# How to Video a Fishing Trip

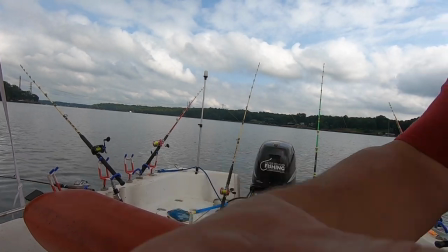[7:24]
It's a great way to see what's going on back here if I'm over here catching a fish
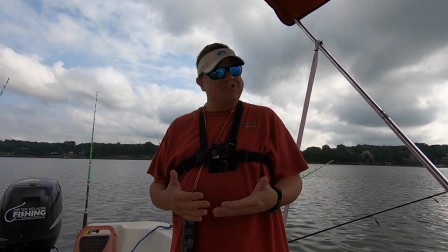[7:29]
I can have it pointed in this direction and see what's going on or
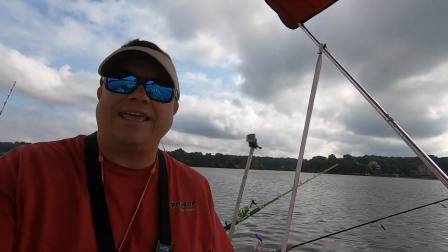[7:34]
if I am sorry about that
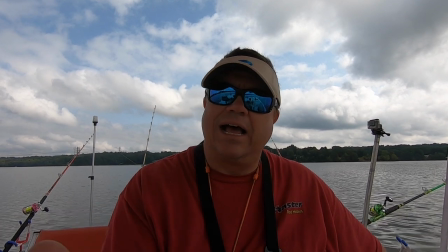[7:38]
noise sitting down here talking you want to talk with your kids you want to talk to
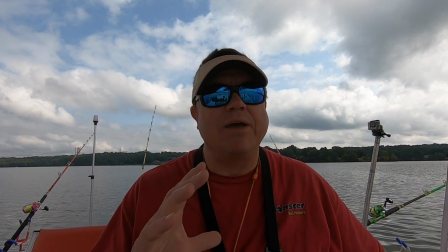[7:43]
your wife you want to talk with a friend it's a great place to have it gives you a good just locked off shot of what's going on now another place I use the same gooseneck and it's a great place when you're finding fish out the back of the boat and that is here
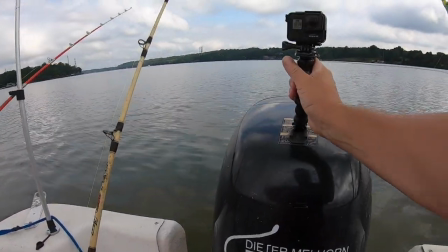[7:56]
on the motor the motor setup is one of my favorite places to put this mount
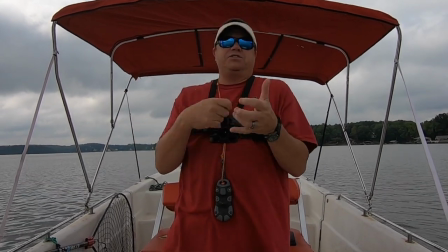[8:03]
put it right on there and it's shooting right back at you so if you're sitting here fighting a fish got something going on the camera can see you from that direction so uh it's a great place to
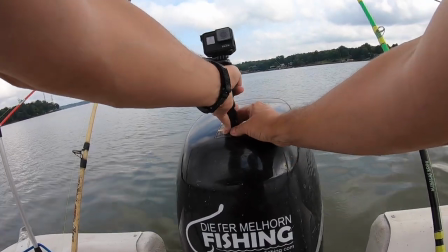[8:13]
put it and again with these sticky mounts like this you can take these on and off of here very easily and get them on and off of the boat uh in the different place now well one thing i will say is folks i always holding them to it by the gooseneck, loosen it up, slide it off. Always keep a hand on it because these things sink. Unless you put the flotation stuff on them, they will sink.
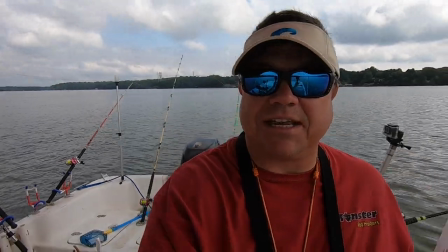[8:33]
Like I was saying, the image stabilization on this thing is very nice.
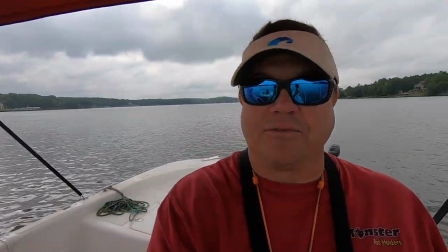[8:37]
I'm walking around the boat here with this thing and it does have an algorithm in there that makes some adjustments to balance it.
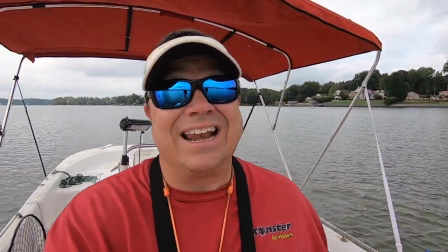[8:44]
It's almost like having a gimbal or a gyro on the camera and it really helps keep your footage stable,
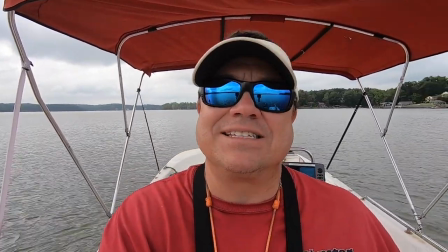[8:51]
a lot more watchable than something that's all kinds of herky-jerky. Now let me say this folks I use GoPro cameras in what I'm shooting because they're very convenient and they work out really well for what I'm doing with all the different attachments and all the technology that is put into these little bitty cameras they work great for what I'm doing but don't feel like you have to have one you can record this stuff on your smartphone. It's a very good camera that are in all the smartphones now and you can do just fine with that matter of fact what I suggest people do is you've got an old one the camera still works in it even though you may not have cell service on it the camera still works take it that way you don't have to worry about dropping it in the lake or you can use that as a second camera so don't forget your smartphone is a very good camera for you to use out there filming on the boat well folks if you made it this far thank you for watching here are a couple more videos that I think you're gonna like. I'd watch that one and then that one. No, do that one first and then that one. I just watch them both. They're both good.